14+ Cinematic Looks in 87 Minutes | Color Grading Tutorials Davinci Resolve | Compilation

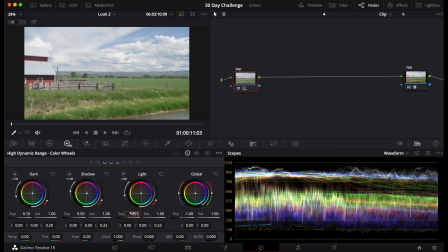[82:21]
I might even wanna turn up the lights just a bit. Now you can see we have a little bit more of a brighter image. Now that looks good. Next, I will add some contrast to this image. Name that contrast. Here, I'll go to my curves tab, and I'll just grab the darkest part of the image,
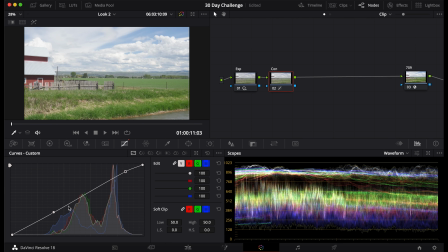[82:38]
and then I will grab the lightest part of the image and just adjust the two until I get something I like. What we can do is add some saturation to give this more life. Let's see.
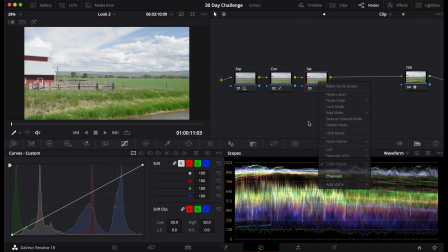[82:51]
I'm gonna go to here, turn on HSV, turn off the first channel, turn off the third channel, and then I'm just gonna pull up the gain. And you can see this saturates it really well, bringing the darkness of the clouds in more, and it gives it this nice kind of saturation.
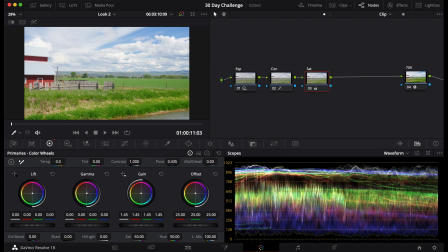[83:08]
Let's see. I might go, that might be a little much, so I might go to 1.39 looks good. And you can see already this looks kind of like a Studio Ghibli image. Finally, I'm going to adjust the hue.
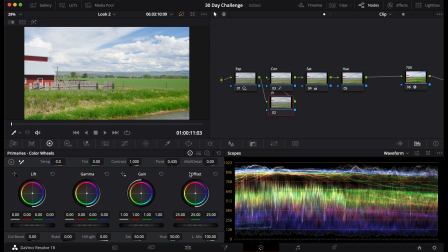[83:23]
And another thing we can do is adjust our PL. So I'll do that first. I will grab one of the whites. You can do that with the clouds, with anything else. And you can see It's a very slight adjustment. Really, it's pretty much nothing, so I can get rid of this node because it's already pretty much balanced.
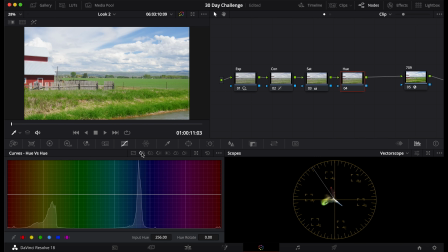[83:40]
But with our hues, we're going to go to the vector scope, and here I'm just going to adjust the hues to how I like. Now, Studio Ghibli, usually with the greens, they're kind of like really vibrant and they pop and they're kind of light. So we're going to try to do that here.
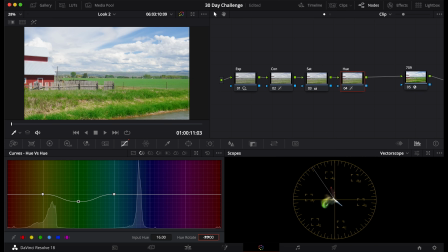[83:53]
First, with the hues of the greens, I'm going to bring that down, and you can see already the greens look a lot more like a Studio Ghibli movie now. With my reds, just slightly off. So now I got that in the right place. And the blues are in a pretty good spot, but I might make that a little more teal.
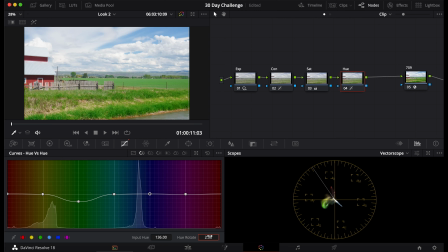[84:13]
Maybe 2. There, now that's perfect. Now this is really looking like a Studio Ghibli image. Now let's see, I will now adjust the saturation. So the greens are usually very vibrant, very saturated. I won't go oversaturated with these, but I will boost it up just a bit.
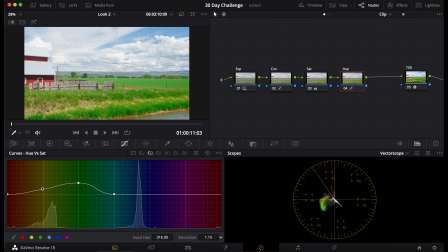[84:31]
You can see that change there. The yellows are also a little bit more saturated than you would see in a normal image. Same with the reds. After that, I'll pull up the blues. I will pull up these cyans. And you can see this is really looking like a Studio Ghibli scene right now. The magentas, I don't think there are any in this image, but I'll pull them up just in case. Now we can go to our luminance tab. Here I will be pulling up the greens. Now that I've pulled those up, I'm going to pull up the yellows a little bit to about here, and the yellows slightly more down. And you can see I really brighten those up. Now with the reds I'll keep about the same at 1. The blues, I might bring down by 0.8 just to give it some contrast. I'll go down 0.9 there. And it's kind of just like this S curve, but with the luminance and the hue.
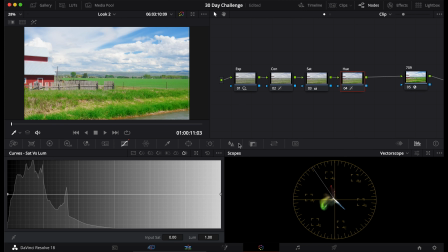[85:23]
Now you can see this makes a huge difference. And I won't touch any of these other saturation tabs, but now I can add a glow. I'll go up here, type in glow, and I'll drag and drop this onto this node.
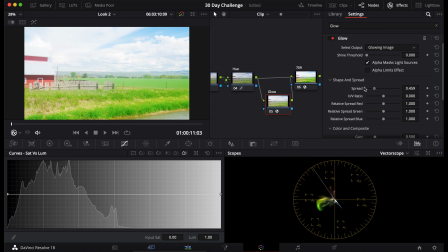[85:36]
Now you can see that's a little too much, but I'll bring the shine threshold down, the spread down, I'll bring it for now, and I'll bring the gain down.
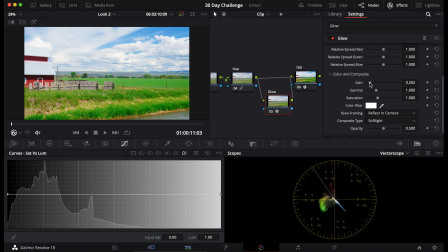[85:44]
And you can see right now this is like way too vibrant, but we're not going to really use this for contrast, so I'm going to put this at 0.2, which is kind of like the middle ground, and I'm going to go to the spread and bring it to 0.5. That's looking pretty good. Maybe I'll do 1.3. Now 1.3 is looking pretty good.
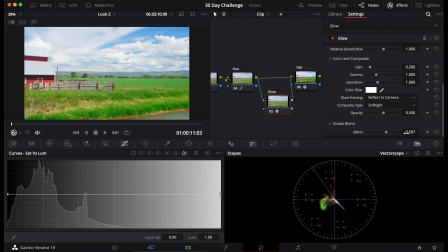[86:02]
I'm going to adjust the amount that this is affected. I'll do 0.6 and see how that looks. 0.7. 0.7 is looking pretty good. And that is the glow. Okay, now this part's optional, but if you really want to get the Studio Ghibli look, this is probably the best way to do it if you want to do it with live footage.
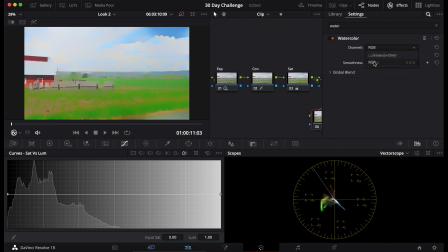[86:20]
But I'll go to here, type in water, drag down watercolor, and I will do RGB, and I will bring this down to 0.001.